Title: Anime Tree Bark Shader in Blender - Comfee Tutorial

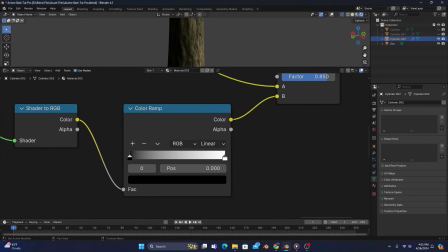483s
Normally, to achieve the anime look, I gravitate towards turning the color ramp to constant,
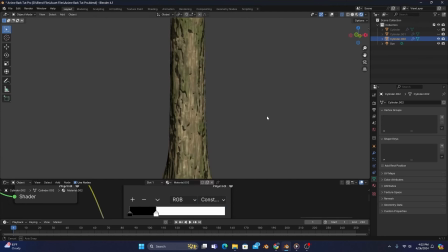488s
but I actually want some softer areas in the shadows to get a more cohesive look.
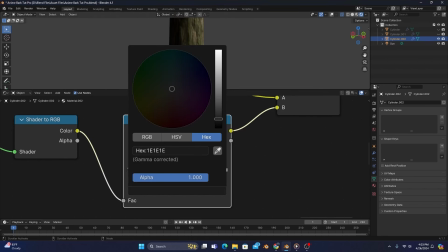494s
So, what we'll do is change the black stop to just a bit lighter gray, crunch the color stops a bit,
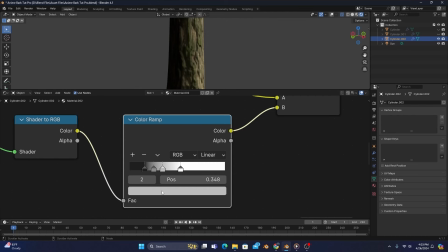500s
and then add 2 color stops in between, making them both the same gray color as each other, and push them both close to the edges of the other color stops,
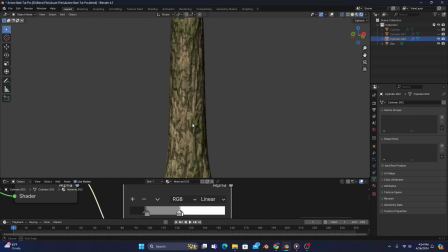509s
enough to give the shadows a stylized look while still having some soft edges.
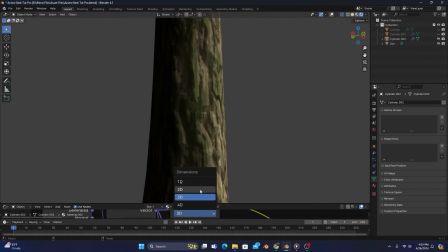514s
After that, you can change the settings of various textures and nodes to adjust the look of your trees,
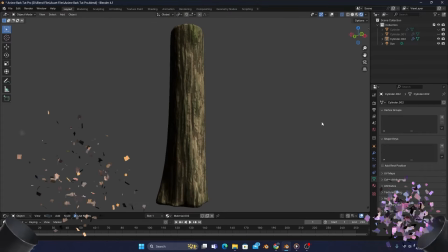519s
and once you find a look you like most, you will have made your own 3D anime bark texture.
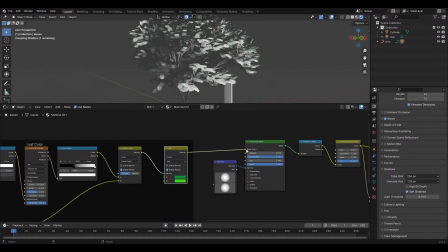524s
But a tree is never complete without its leaves, so check out my tutorial on making fully 3D anime trees.
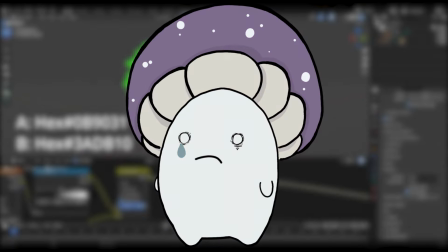531s
I mean, if you want to. I guess you don't have to. That's fine.
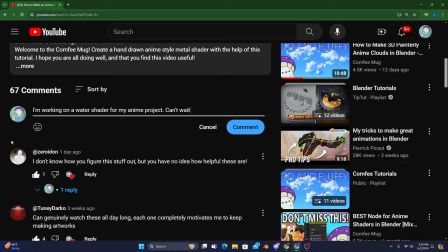536s
But let me know what kinds of projects you guys are working on in the comment section below.
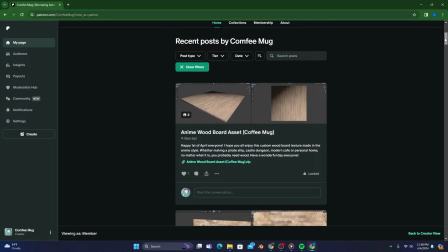540s
Remember to like and subscribe, and check out my Patreon if you want custom anime-inspired assets made by me.
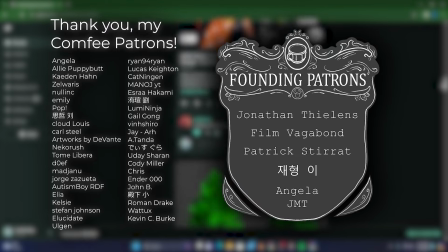547s
I want to take a moment to thank all of my patrons for being so dedicated and supporting me so that I can make these videos in the first place.
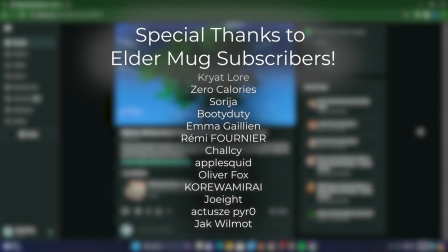555s
You guys have given me the ability to be creative and figure out how to make all of these anime shaders so that I can teach you all.
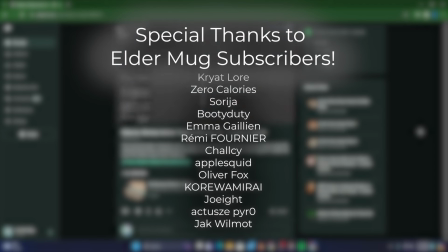562s
So, from my heart to yours, thank you guys so much. You truly mean a lot.
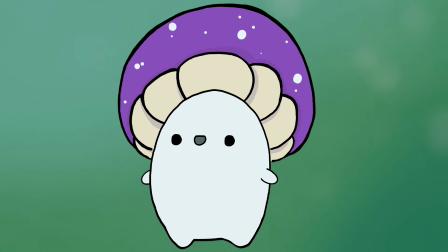567s
And thank you so much for watching the video. I hope you have a wonderful day, and I'll see you here next time at the Comfee Mug.